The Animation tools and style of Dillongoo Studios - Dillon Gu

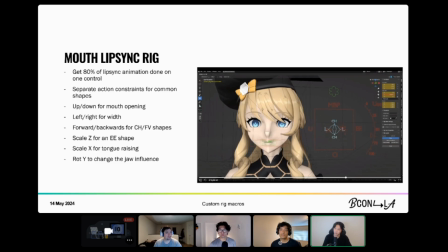490s
This is just something I'll mention real quick. It allows us to, when you open the jaw, it'll allow you to change how much the jaw itself opens versus how much the mouth opens. So that gives us a nice bit of control to change, like if you want it to look more, we'll say 3D or more 2D, since typically 2D, they don't open the jaw itself when they're talking.
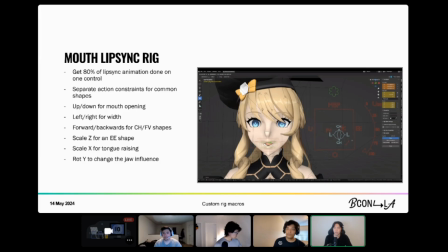509s
So it's a way to sort of flatten and stylize that motion as well.
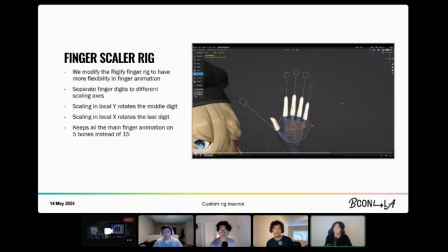514s
The finger scaler rig, this is actually something that we've kind of borrowed from Rigify.
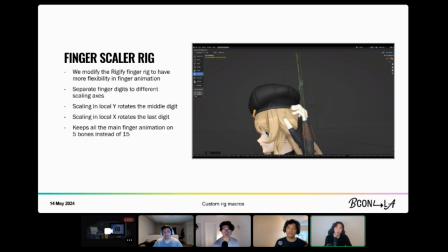519s
You guys are probably familiar with the curling control, but we've added an extra variable here, which has given us so much more freedom.
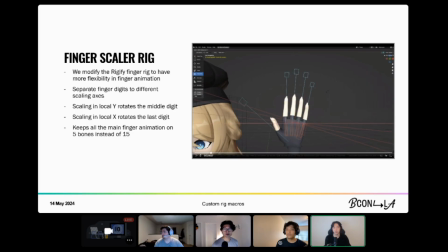525s
If you guys don't know already, the Rigify control actually works specifically on just scaling uniformly on every axis for the curl. I believe might be the y-axis, but either way, it scales the whole finger. And when it scales the whole finger, and when it curls the whole finger,
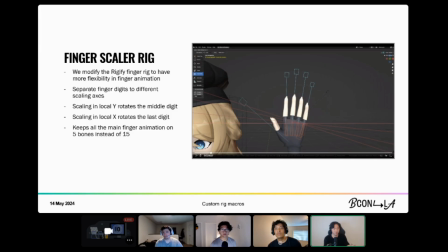541s
it specifically curls the finger into this like hook shape every time. And sometimes that's helpful and sometimes it's not. Sometimes you want to have like a straighter finger. And so that's why Rigify includes those individual finger controls. What I said was, no, I don't want to touch those individual finger controls ever again. So we decided to figure out,
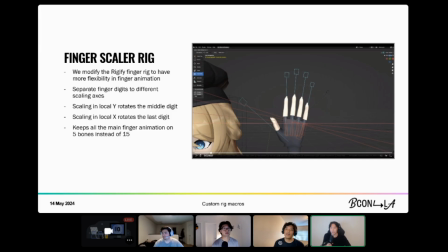559s
is there a way to get this curl control to actually give us full finger control with a single bone per finger?
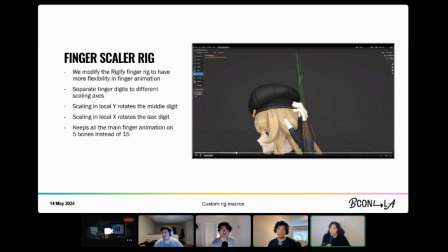567s
And here we actually can show you, we've simply separated the axes. So Tony came up with this as a great solution where we have one axis of scale controlling one knuckle and the other axis of scale controlling the other knuckle,
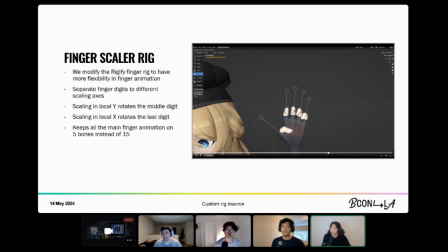580s
which actually gives us the same exact result as Rigify when you scale all of the axes uniformly.
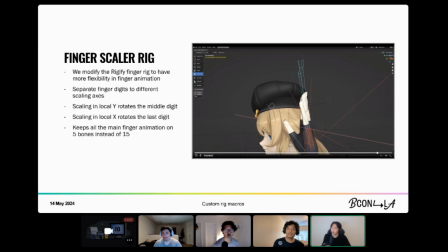588s
But now you have this extra layer of control where you can control the different knuckles with a single bone. So that's a great use case for simplifying the rigs and making it easier for the animators to use and making things more efficient.
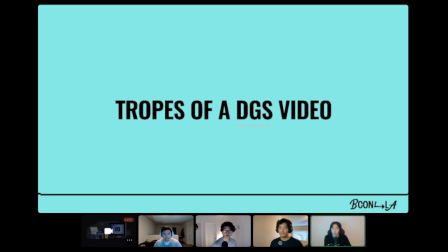602s
And there we go. So I'll turn it over to Tony, our lead animator, for the tropes of a Dillon Gu Studios video, specifically talking about the animation style stuff that we do.
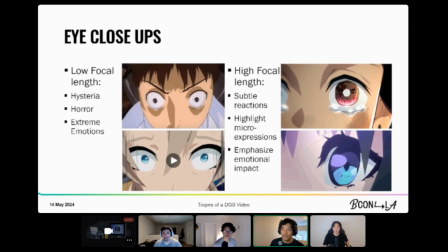613s
Alrighty, thank you. Yeah, so my name's Tony, lead animator of Dillongoo Studios, and I'm just gonna be talking about the tropes of our videos, the shots that we tend to take, and some of our philosophies that we have when animating our characters.
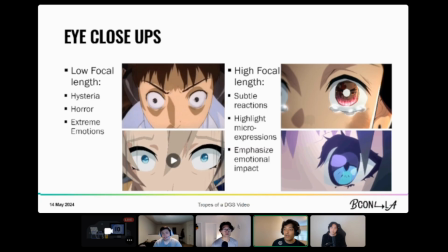630s
So for the first slide here, we have one shot that is very common, common in our videos. It's these extreme like face close-ups, eye close-ups. There are two that we tend to do. So the one on the left side is what we call like the Shinji shot or the Eva shot. So it's based off of Evangelion.
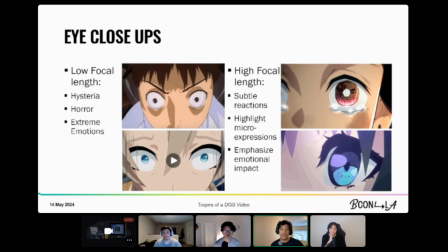650s
And what it is it's a low focal length camera sort of placed right in front on top down of the character. And it distorts the face, sort of like what Dillon was talking about earlier with the Lattis.
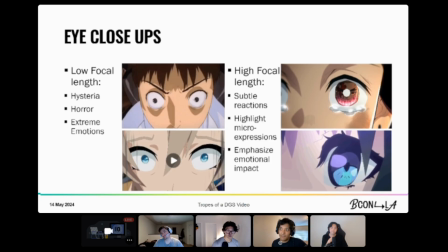666s
We're using some of that face distortion intentionally to create like a sense of hysteria or horror, and it's really good for extreme emotions. And then when we want to sort of emphasize the subtle reactions and the smaller emotions of the character,
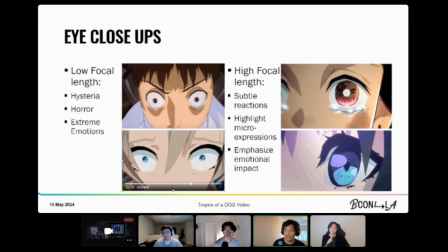682s
we tend to do the type of shot on the right, which is an extreme close-up of the eyes. It's usually one eye, but sometimes two. And having the camera this close to the eye really lets the animator go wild with animating all the little micro expressions and things that
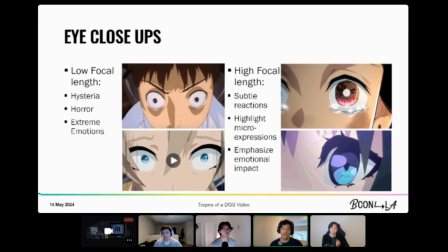698s
can make the thing that they're reacting to feel larger than life. And so it really helps drive home the emotion of the scene for the audience when they're watching it.
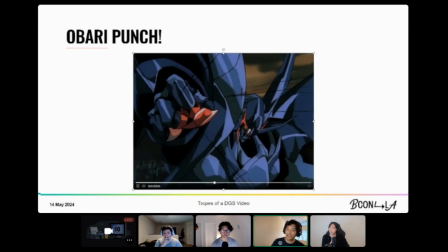707s
And this is another type of shot. We're moving more into the action realm here. This is another type of shot that's really common in our videos.
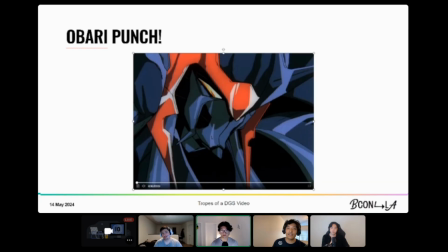713s
This is, of course, the O-body punch. And as you can see, it's an animation technique that's kind of pretty simple on the surface.
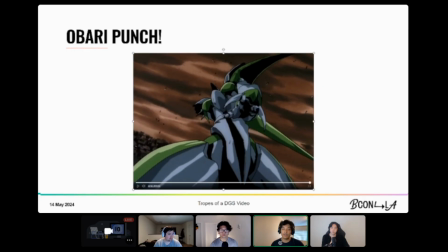722s
It's basically just someone punching the camera. It's punching, if you go to the next couple of slides, you can just skip like maybe 2 or 3.
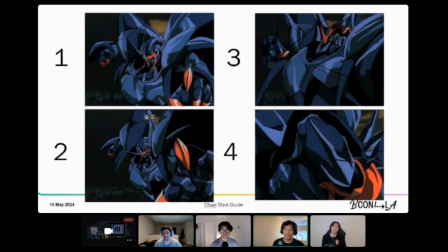730s
If you break down the animation here, you can see it's composed of 4 main keyframes.
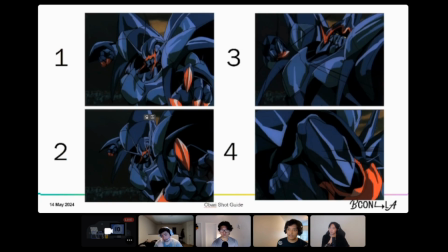737s
So we have the first keyframe, which is basically the ready pose or whatever the character's doing before they start to punch. And then the second keyframe where the character pulls their hand back or their weapon back.
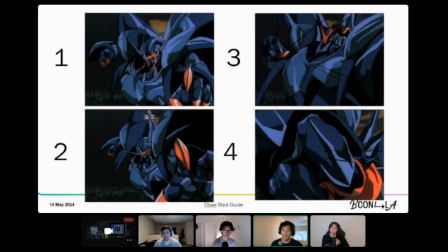750s
And this is the part in the animation where the attacking force, so to speak, is the furthest away from the camera in the animation. And then we have the third keyframe, which is where the character will throw their weight forward in preparation to launch the attack.
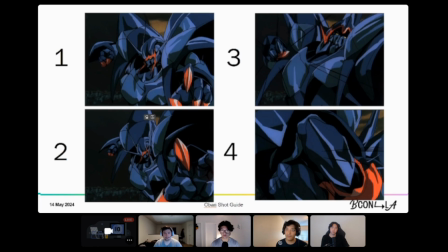765s
And then we have the fourth and final keyframe where the attacking force hits the camera. And you can see how much of the screen real estate is taken up by the fist here. And that's really important because this shot is meant to represent a point of view, like a point of view perspective of the character being attacked.
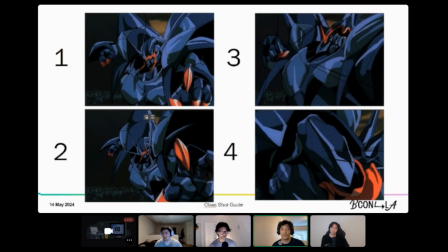785s
And so it's really dynamic for the audience because they're sort of experiencing the attack versus just watching the attack happen to someone else.
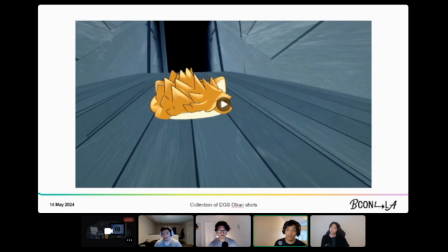795s
And if you go to the next slide, you can see some of the examples that we've done in our videos and how we've thrown in our own little variations.
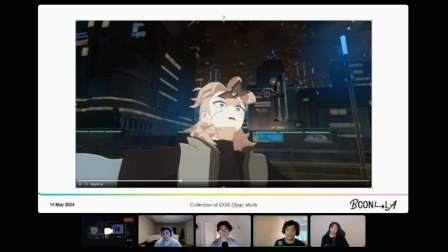802s
So you can throw things at the camera like here. You can have the camera whip past the character for extra dynamism.
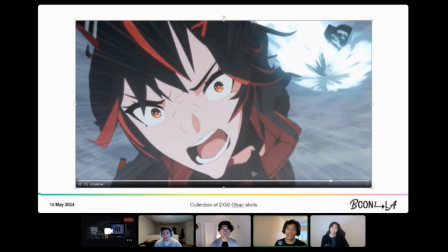809s
And you can do this cool thing here where the camera transitions from following the character to following the object being thrown.
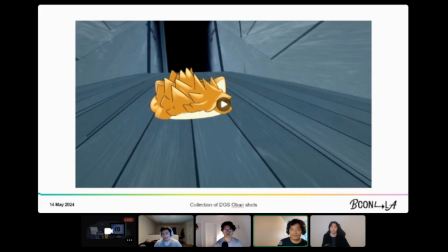817s
And the next
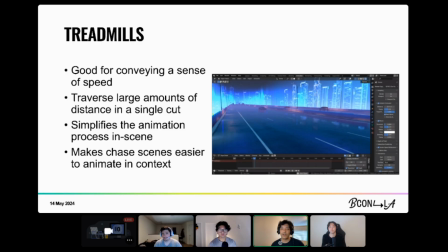821s
type of shot in regards to action that we tend to do in our videos is these treadmill shots. So first, I guess we should explain what treadmills are.
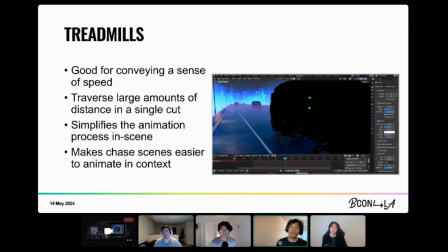830s
And you can see that, in the video there, a treadmill is basically just scrolling, repeating geometry.
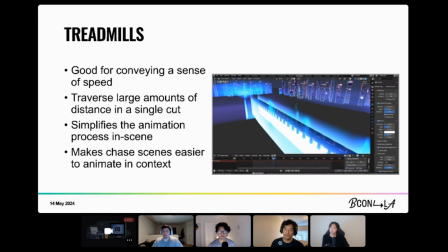838s
And it's typically like, a really, really long like segment of small pieces of geometry that are repeating.
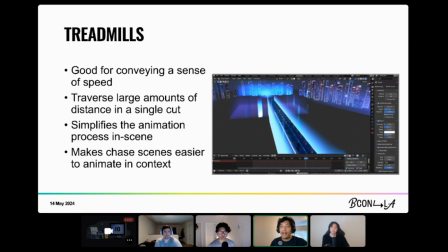846s
And this is really useful for cuts that have the character traversing like through world space, like large distances, instead of having the animation, actually move through world space and having your curves be insane.
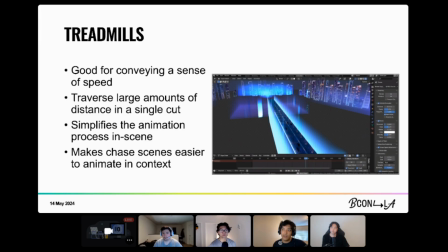865s
You can have all the animation be in a relatively contained area in the 3D viewport, and then have the background be the thing that conveys the motion.
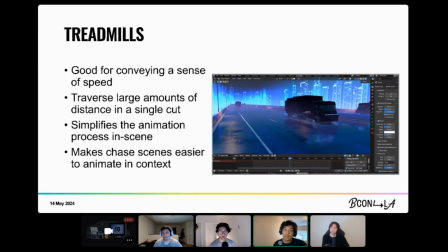872s
As it says here, it makes chase scenes easier to animate, and
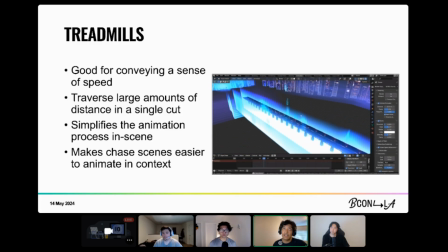879s
you can typically get more motion in
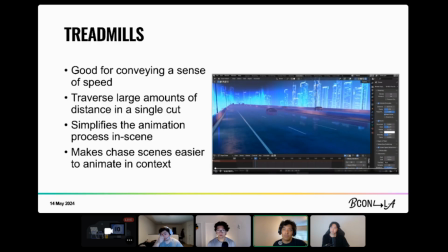883s
these types of shots because you can make the background move so much faster than you can have the characters move through world space. If we go to the next shot, I think there's some examples of what we've done.
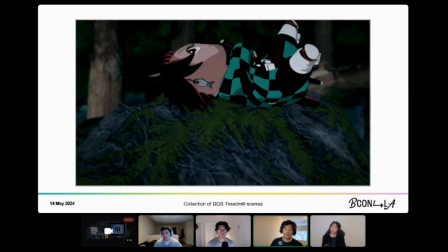895s
So it's usually a lateral type of shot, so it's scrolling left to right or right to left.
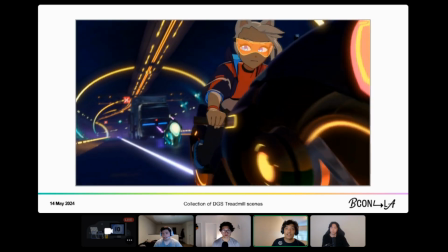900s
And yeah, you can see here one of the chasings we've done in a tunnel here.
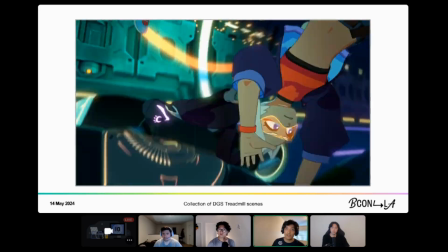905s
This is just repeating geometry, and they're actually stationary in world space as the environment around them rushes past, giving that sense of motion.
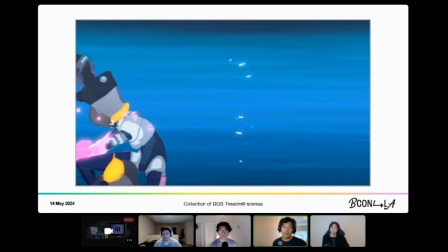915s
Here's one here where we forego the background completely. Very anime.
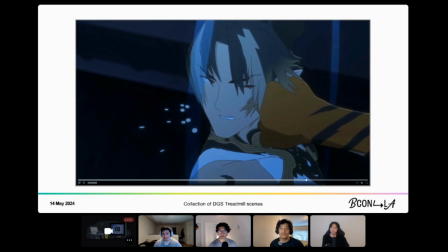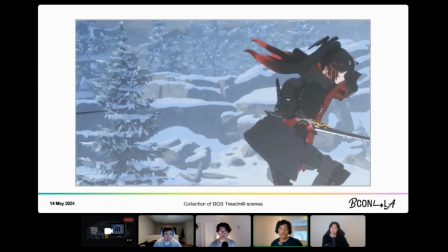923s
And then here's the shot that you saw before, and here you can see the final result.
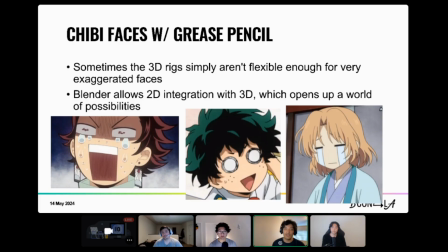931s
And then, yeah, we're getting into a little bit of the 2D philosophy that we try to carry into our videos. And so we have all of our great rigs, but sometimes a great rig simply isn't flexible enough to do, what a 2D artist can do.
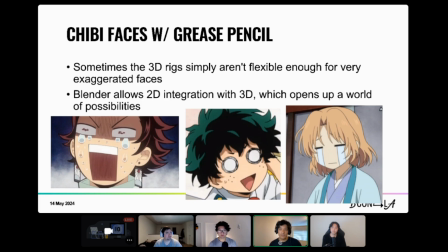947s
They're free to just draw whatever they want on the canvas, and sometimes the 3D artist needs that freedom as well to achieve what they want for a specific shot. And so we've tried a lot of methods, and sometimes we find that like the simplest methods tend to work.
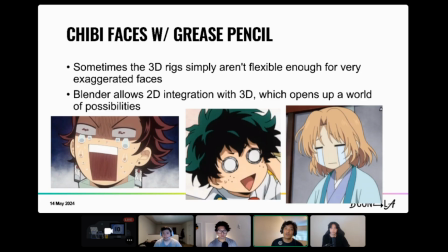963s
And with Blender, you can seamlessly integrate 2D and 3D. And so getting these types of, for example, gag faces that are very common in anime, these sort of like really funny faces that have exaggerated character proportions and mouth shapes or eye shapes or whatever,